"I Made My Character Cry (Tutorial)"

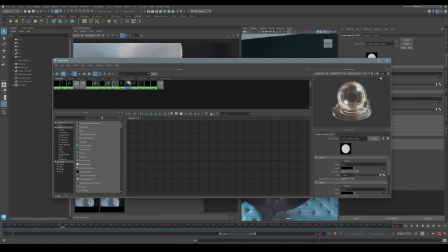So I'm just going to quickly change the transmission to red here, just to kind of show you guys the stream opacity.
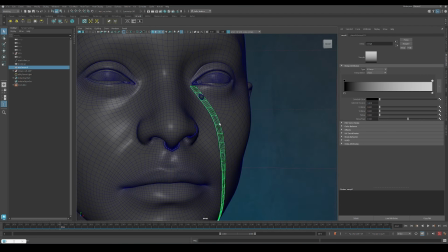So this is when the tear flows is going to reveal the stream. So obviously we don't want the stream to be the full length the whole time.
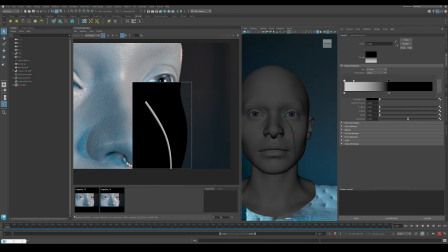We want, as the tear flows down, we want the stream to be revealed along with the tear. So I'm just literally going to control this with an opacity ramp. So there's nothing complicated. And we're going to use the keys that I used for the motion path.
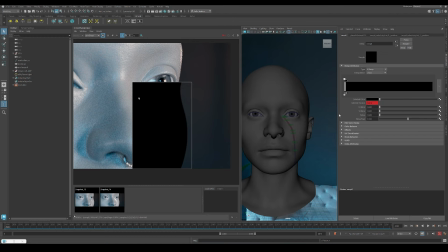So with this new ramp, we're going to check the direction that it's going,
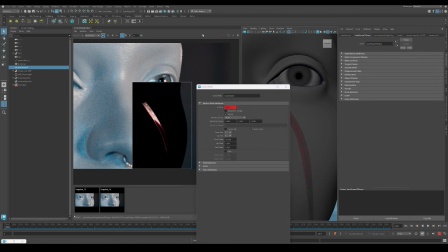set our keys for the black one, which is going to correspond with the motion path. So I'm going to just copy the tab over so we can look at the values.
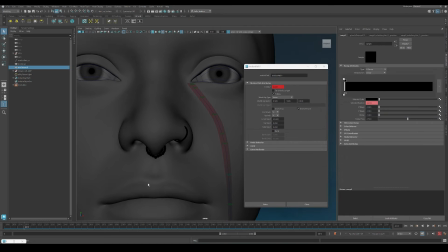I'm sure that you could actually just grab it in the animation editor and just copy and paste the keys over, but I'm just going to do it manually here. It's only like 6 keys, so it won't take very long. So this case, going to move it there, set in the key. And you can see on the curve actually where the keys are set.
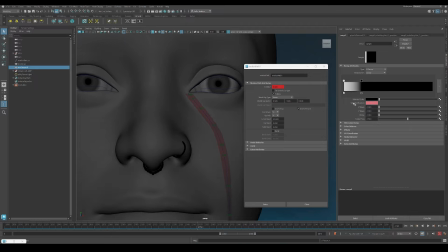So if you forget the values of where you set the keys for the motion path, you can see them on the actual curve there in the viewport. So cool. So once that's done, then I'm going to now just edit the white one just to be closer to the black one as it moves,
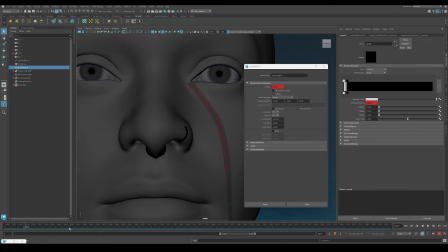because otherwise the taper is going to be too soft and it's not going to actually, you're not really going to see the wetness by the teardrop. It's going to look a bit further away. So I'm just moving the white one about 0.05 away from the black value. So if the black value is 0.3, then I'll put the white one at 0.25, for example.
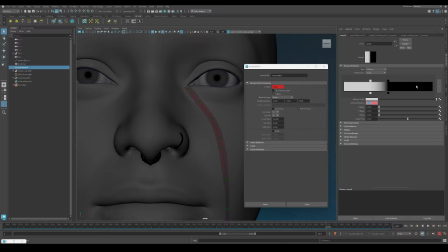It's just to make sure that the feathering is not too soft, and that the edge or the end of the stream is close to the teardrop.
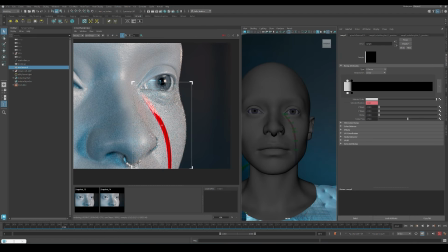So it's hard to visualize in the viewport because of the RGB layer. It doesn't like showing up in the viewport, but I'll show you guys in the render here exactly what's going on.
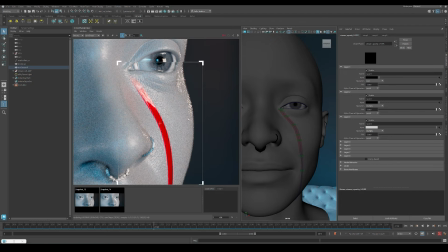We also need to set the multiplier in the layered system to multiply. And then when we render, you'll see it working.
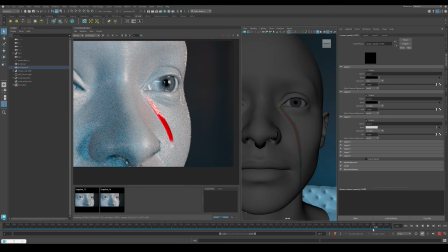Yeah, so you can see that the teardrop is just below it. And that's it really. It's as simple as that.
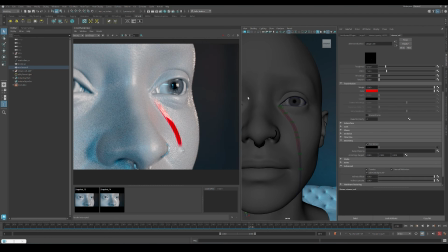So obviously we'll remove the red in the transparency and bring it back to white again.
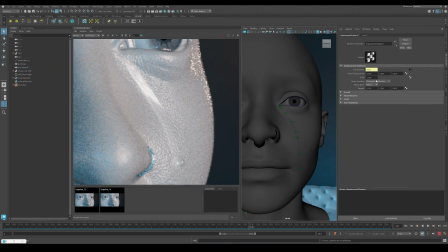So yeah, now I'm going to add some displacement to the tier stream and making sure to add some subdivisions to it,
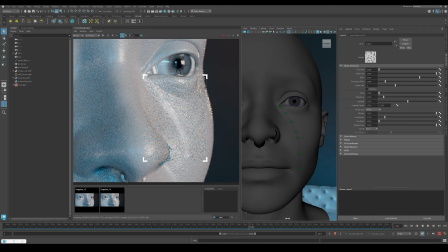because obviously we're going to have some noise attached to it now. And so
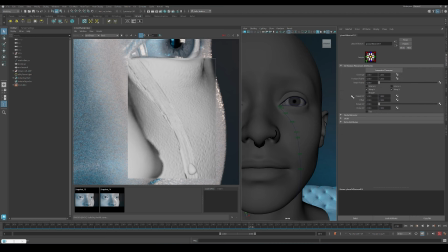just using a simple noise node and just playing around with the UVs and just making sure that
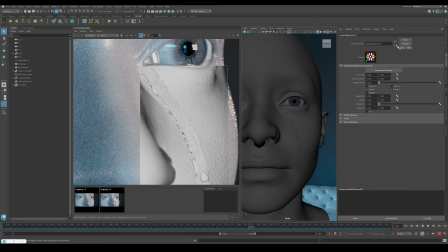I get something that I like the look of.
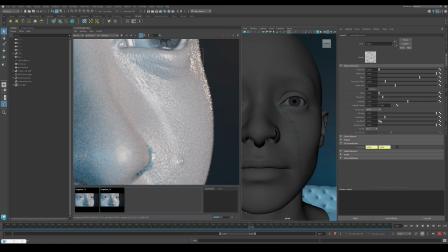We kind of want that breakup. We want those like specular pings to pop out, but it's just kind of, it's really a case of playing with it and testing under different lighting situations. Because I found when I was doing the Aria animation that in certain lighting, you know, you barely notice it, and in some lighting, it would really, you can see the pings, the specularity really show off.
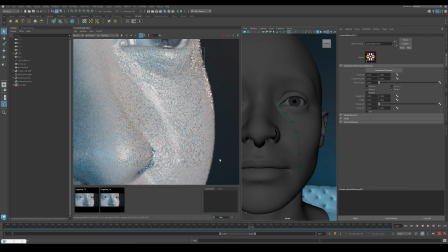So I think when it comes to this kind of tier setup, lighting is really going to be key to making it look realistic, and just playing around with the values of the noise and making sure that the
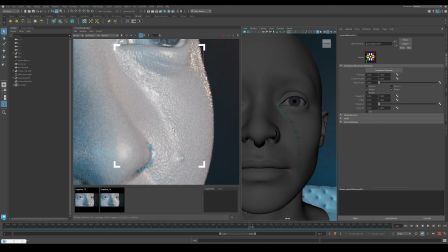noise breakup looks like watery breakup, as opposed to, you don't want it to feel like a pattern on there, or you don't want it to feel stripy, for example.
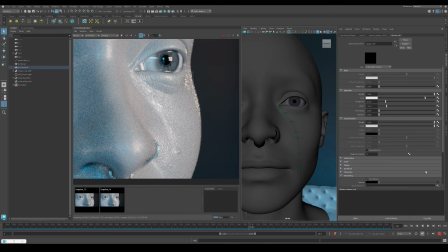You kind of want to feel like there's a bobbly breakup to it.
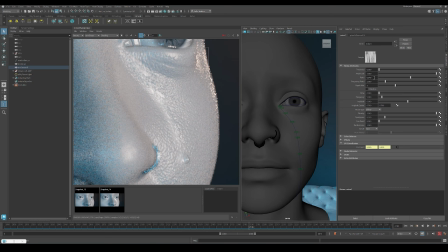So yeah, this is just a very quick demo of that process and kind of how I created that setup. And I just spent a lot of time experimenting with it, testing it under different light scenarios,
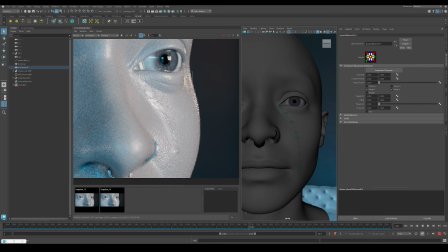playing around with the noise. I also added some mascara into the tier setup, which I'll show in the actual scene after this,
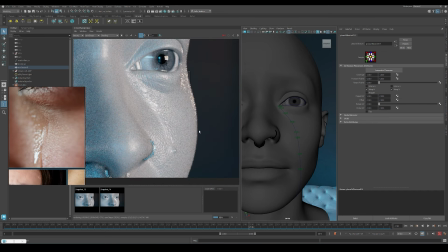and you know, making sure to gather as much reference as you can to make sure that you're trying to emulate real life as best as possible, really.